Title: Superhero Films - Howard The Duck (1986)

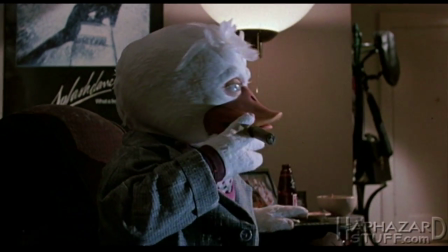[16:36]
So we see Howard, and, you know, it's not that big of a deal.
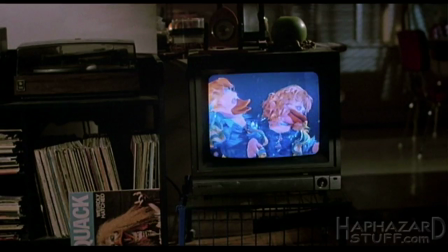[16:42]
He kind of looks like something you'd see in a parade or an amusement park. I suppose it was the best kind of costume they could do at the time,
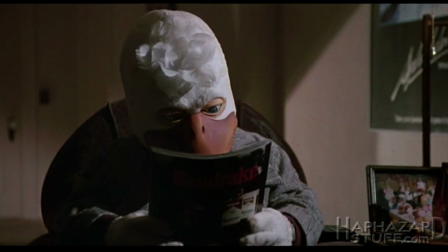[16:51]
and they managed to get some expression out of his face sometimes, but for a title character in the movie,
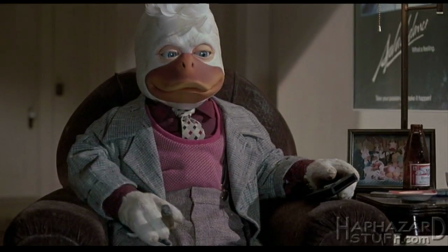[16:57]
it's not that impressive. I always thought it was weird that there was flesh color around his eyes, too.
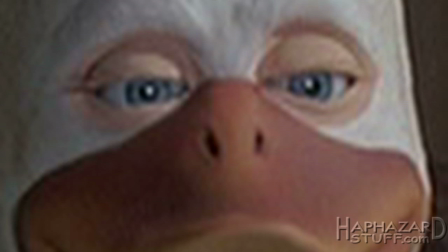[17:04]
It makes him look a bit creepy. They should have just done him all white.
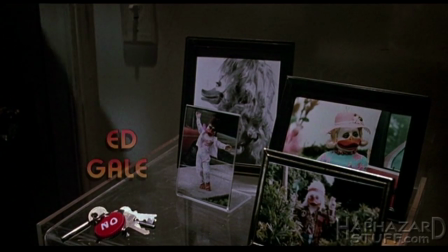[17:10]
But setting that aside, here's our introduction to our main character, the opening few minutes of the story.
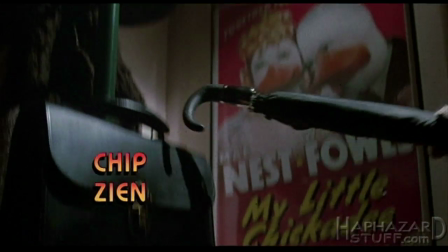[17:16]
And we really don't learn too much about Howard during this. We hear his mom call saying he got a new job.
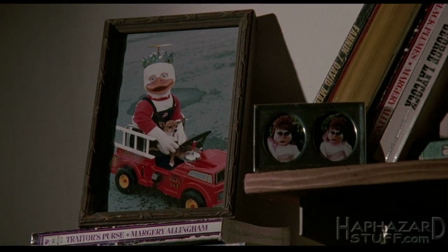[17:23]
We see some silly pictures hanging around, but that's it.
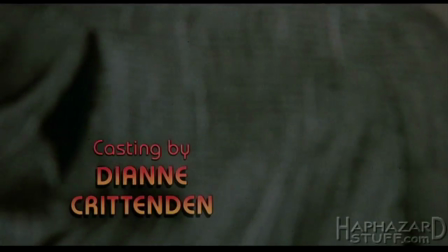[17:28]
They sacrifice this scene of us first getting to meet this guy for the sake of doing some lame duck gags.
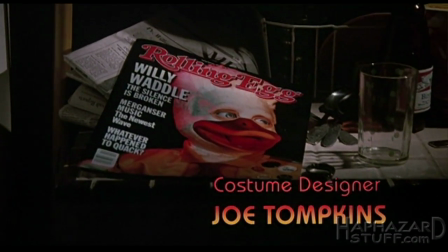[17:36]
Yeah, okay, we learn he got a new job. No idea if he likes it or is it a crummy job or what.
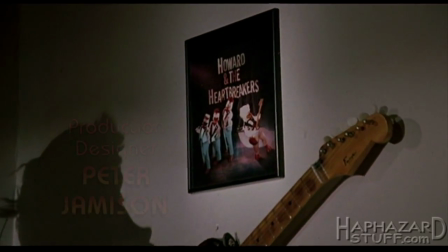[17:42]
Okay, he plays in a band, which is fine. It comes into play later at the concert and stuff.
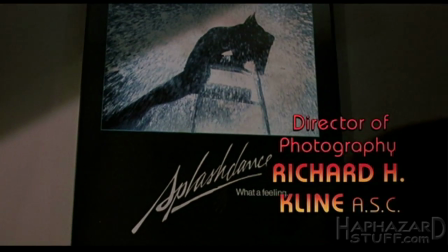[17:50]
But that's it? Nothing really about his personality. There's a picture of him as a hippie.
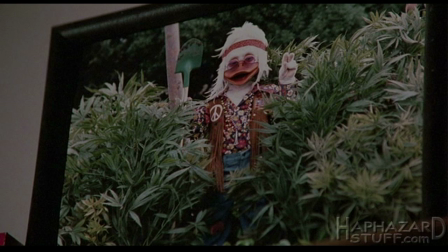[17:56]
Does he still have counterculture beliefs? Is he a reformed radical?
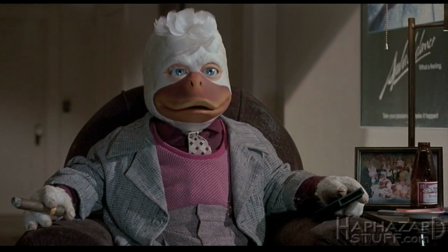[18:01]
Instead, we channel surf, watching duck parodies of TV shows and commercials.
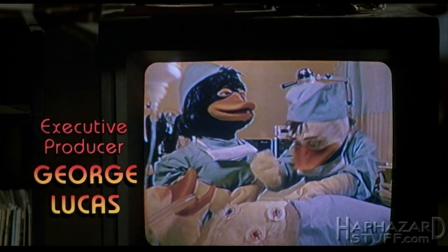[18:06]
When you look at it, it's a lot of wasted time and energy on nothing.
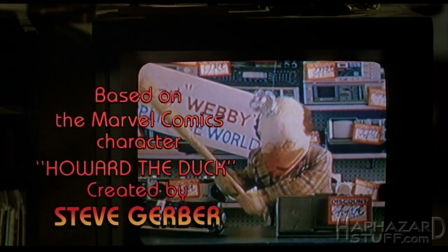[18:11]
They should have had him talking with his landlord or doing something to start establishing him as a character, rather than doing all these duck jokes.
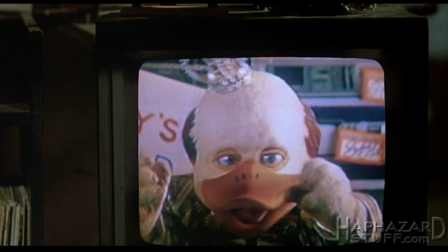[18:20]
Like, we get the idea. Yeah, he's a duck. I know you're probably thinking, oh brother, it's just the first scene.
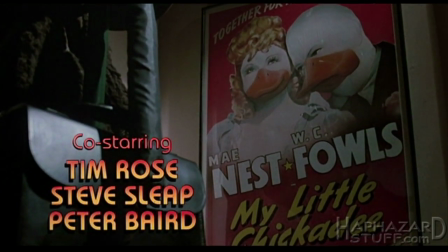[18:27]
Why are you carrying on about this duck? We just met him. We get to see his apartment, him coming home from his day.
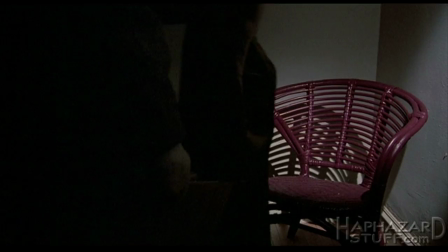[18:33]
What do you expect in this first scene? I'm only pointing this out because it's a problem I have with this main character for the rest of the movie.
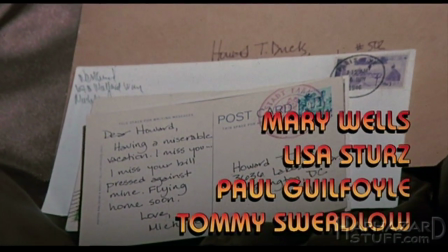[18:41]
I don't know who Howard is. I don't grow to like him, and I don't find myself rooting for him during the entire story.
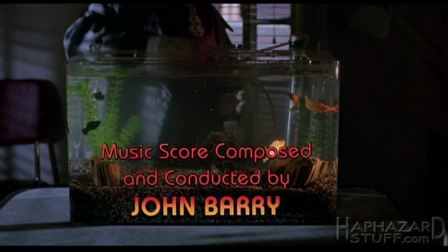[18:48]
I always felt if you took away the fact he's this little 3-foot duck, there would be absolutely nothing interesting about him.
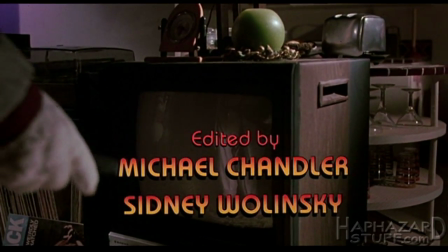[18:56]
Let's say you don't change anything about this character we meet in this movie, but just make him Howard the Human.
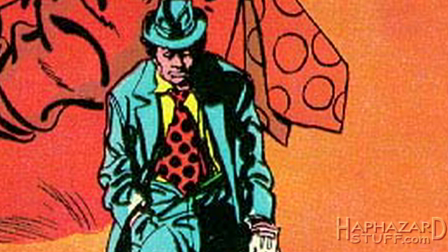[19:03]
You can't rely on the duck jokes or the visual gags. There he is. Now, he's really not that intriguing a fellow.
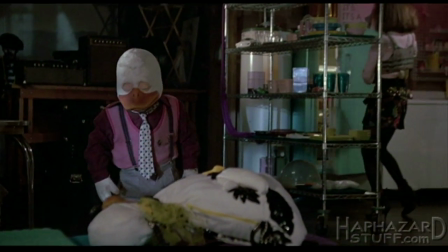[19:12]
They spent all this time on this costume wanting to make a movie starring this character, and they forgot to make him something special,
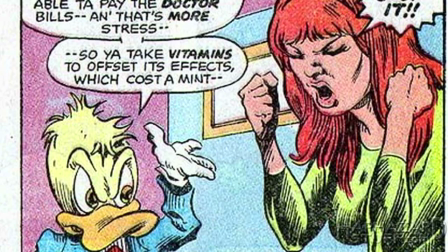[19:20]
distinctive, give him a strong personality. The comic Howard was abrasive, grumpy, sarcastic. He voiced strong opinions about his surroundings and the people around him. He was quite a colorful character.
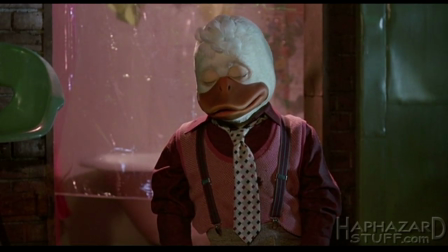[19:31]
Here, I guess they wanted to make Howard a much less offensive character and make him more accessible to audiences.
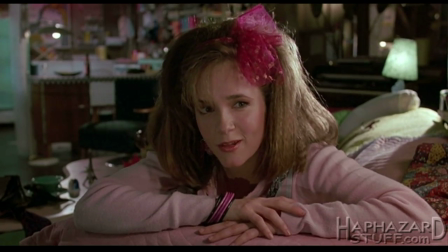[19:39]
So they make him boring.
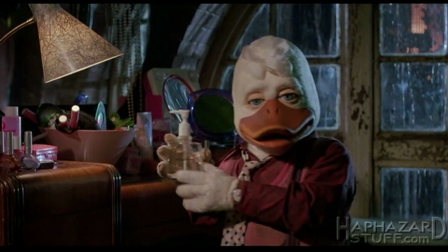[19:42]
Him being a duck was apparently as far as it goes, and that little trait gets old really, really fast.
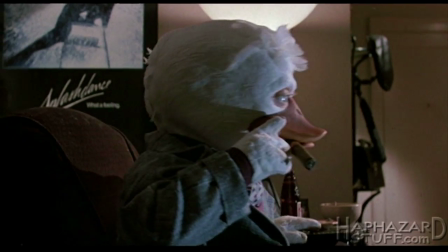[19:52]
Another thing to point out here is the odd tone the movie quickly establishes, too.
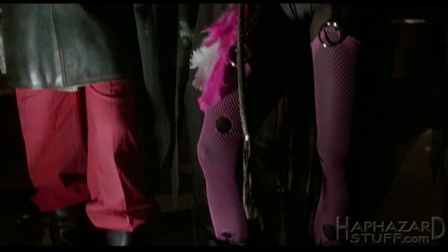[19:56]
A lot of the criticism that got hurled at the movie was for not knowing who it was made for.
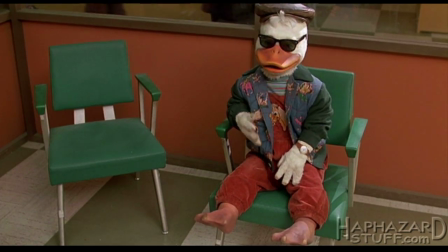[20:02]
It goes back and forth between silly childish humor to more adult-oriented strangeness.
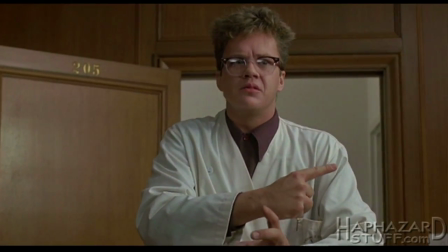[20:09]
There's no consistency to the overall tone of the movie. And this is demonstrated right here in this opening scene.
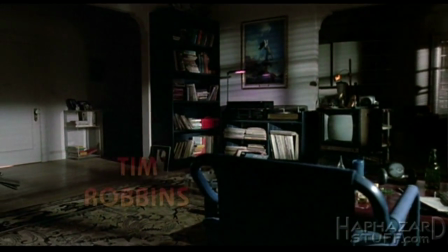[20:16]
It starts with a film noirish kind of opening. Then the silly puns begin.
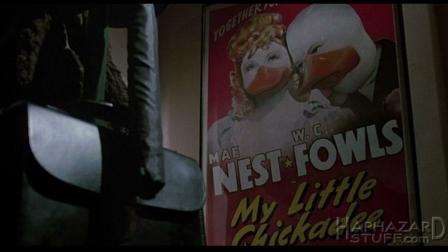[20:22]
Indiana Drake poster, My Little Chickadee poster, Splashdance poster.
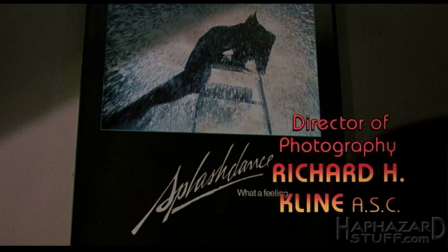[20:27]
Is Howard a big movie fan or something? Rolling Egg magazine.
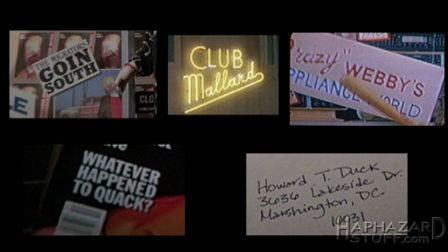[20:32]
Like, how many times can you use the words duck, quack, fowl, mallard, feather for jokes? They're really stretching the gag. These are awfully juvenile kind of gags.